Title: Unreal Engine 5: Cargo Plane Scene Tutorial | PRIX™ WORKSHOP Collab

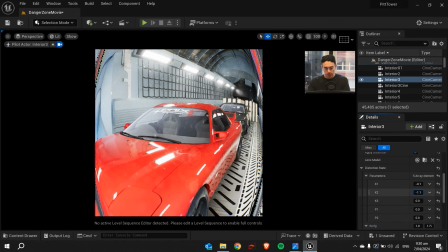991s
And essentially, I just change these parameters down so you can get as much distortion on the corners of the lens as you can before it starts to break.
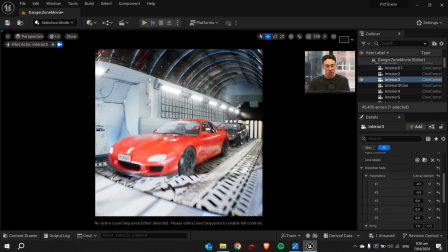1000s
And then that's how you get that kind of fisheye look.
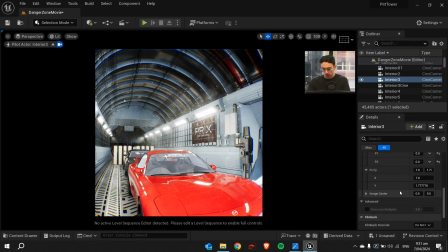1007s
Also, something really prevalent and new that I used in this project was the dust mask. I think this is perfect for a scene like this.
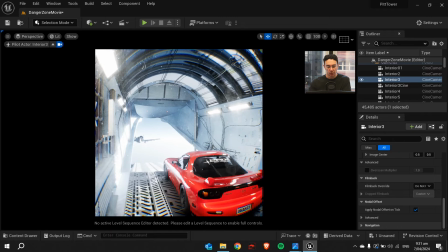1014s
You know, if you actually had a camera on an airplane like this, you'd get a lot of wind and dust going on the camera.
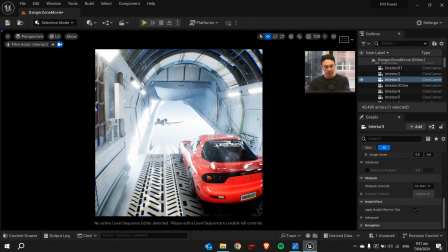1020s
It just kind of adds that fisheye look as well, because you can see even the lens dust has this kind of fisheye to it.
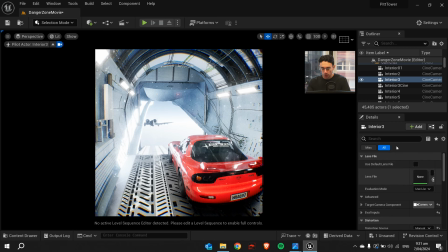1026s
So we go back to the original, sorry, the actual camera parameters up here, and we go down to lens effects, and you can go dirt mask, and you just download a general dirt mask overlay,
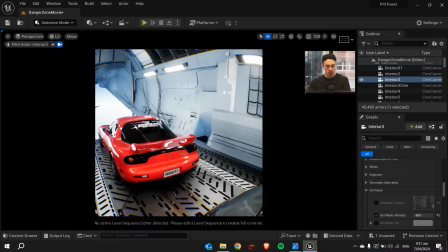1042s
and you put this on, so you can see without it, the camera looks quite clean, nothing on the lens.
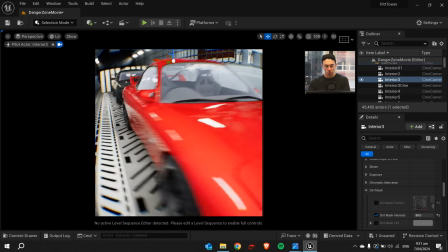1049s
It all depends on what kind of look you're going for or what you want, but I quite liked having this dirt mask.
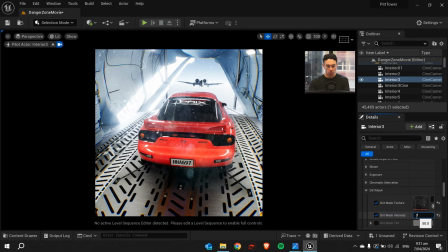1055s
You don't want to overdo it. You know, if you're like 200, you know, it gets a bit too obvious.
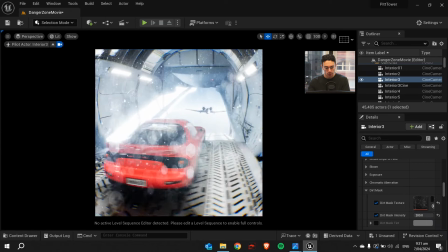1060s
Starts to look like Battlefield 3 or something here. But I like to keep it down.
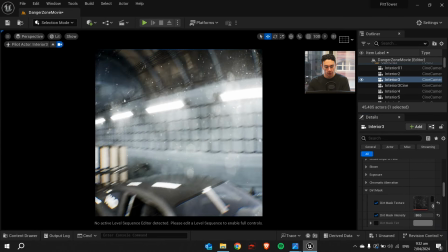1065s
It's kind of subtle, so you can just notice it. Texturing on this plane was the same thing.
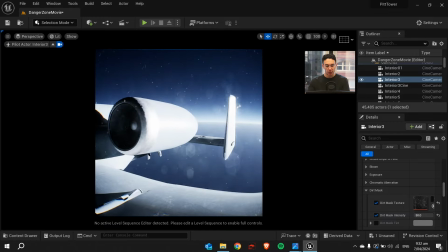1070s
Again, it's a Google SketchUp model. None of this stuff you want to look at very closely because it's actually not very detailed or very good.
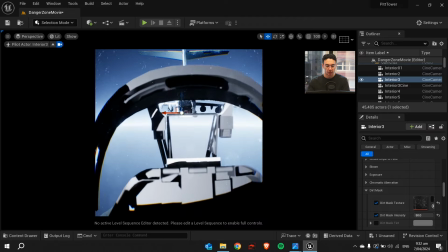1077s
Oh yeah, I was playing around with the interior and I thought the fisheye plus the dust mask looks pretty sick on the interior.
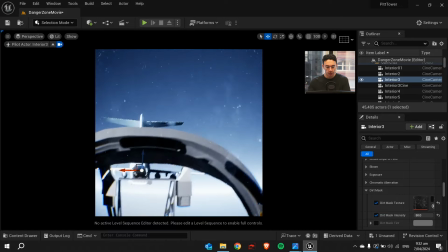1084s
It looks like an actual POV from a pilot. So I ended up using that in the final product.
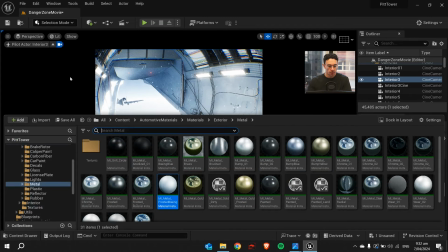1090s
But essentially, that's how I made that. I set up the cameras, same movie pipeline as the last video of the that I made on this.
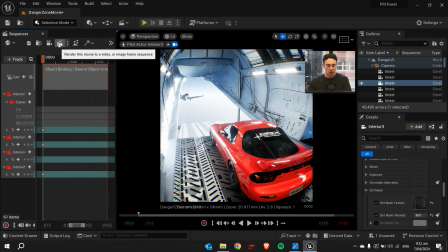1102s
So I just set up the camera, put a keyframe in, use the same configuration.
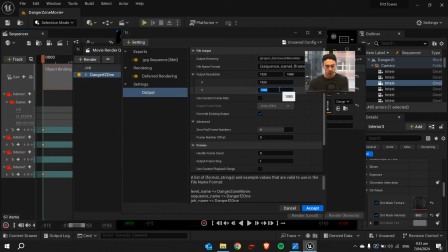1110s
This was a square video, so any Instagram video I always render at 1920 by 1920, and then downscale it either in Premiere Pro or Photoshop, depending if it's a photo or video. Then downscale it into like 1260 by 1260, because if you post the image on Instagram that's at 1920,
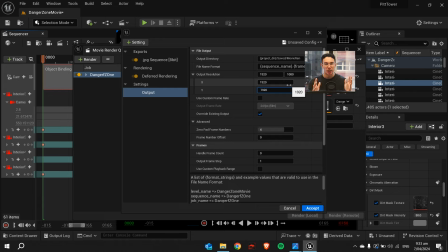1128s
you're relying on Instagram to downscale it, and that's when you start to get those jagged edges, kind of weird kind of look. So I downscale it in an Adobe product, then post it. There's just a little tip there for you, I guess. Set the custom playback range just to frame one, end on frame two, because you just want a still image.
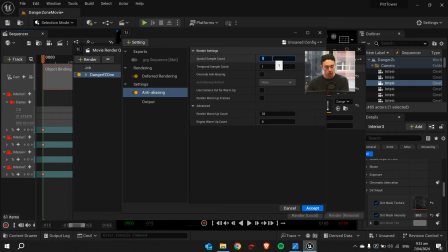1147s
Again, using those anti-aliasing settings, I usually use subsample counts of between 10 to 20, usually 15. Again, it's up to you to experiment with your own machine,
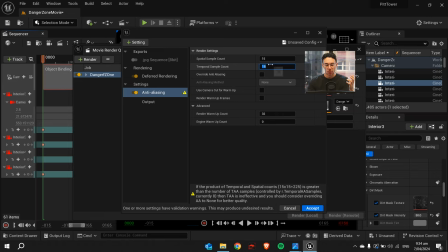1161s
your rendering times with anti-aliasing, but you definitely want something over 10 to get a decent quality image. The render warm-up count was 32. So these parameters here are generally what I use. You can copy that. Same with the output. That's really all I set up. Most of it's already set up in Unreal Engine.
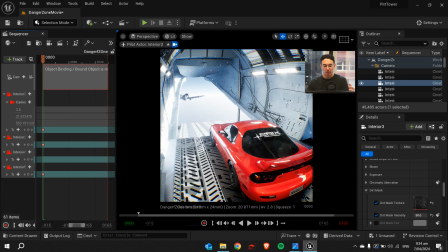1179s
And then I just hit render on the camera, and then that's how we get that final scene.
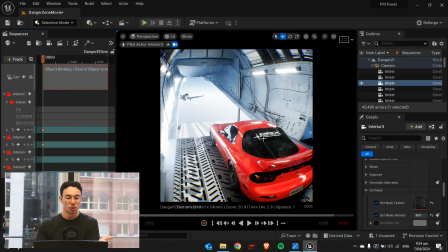1185s
So that was just a really brief kind of overview of how I made this and came up with this and the design thinking. So if you want that beginner's step-by-step guide throughout the entire process of Unreal Engine, make sure to look out for that in the future. I'll be coming out with that very soon here on YouTube.
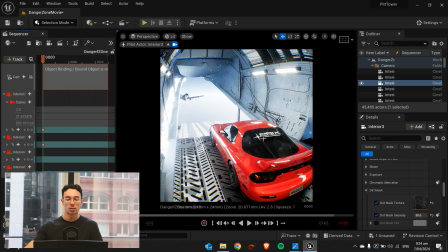1201s
And then we've got that more deeper advanced course coming out on my website if you're interested in that. So that's how we make that pre-workshop danger zone pack. It's fairly straightforward, and thank you for watching.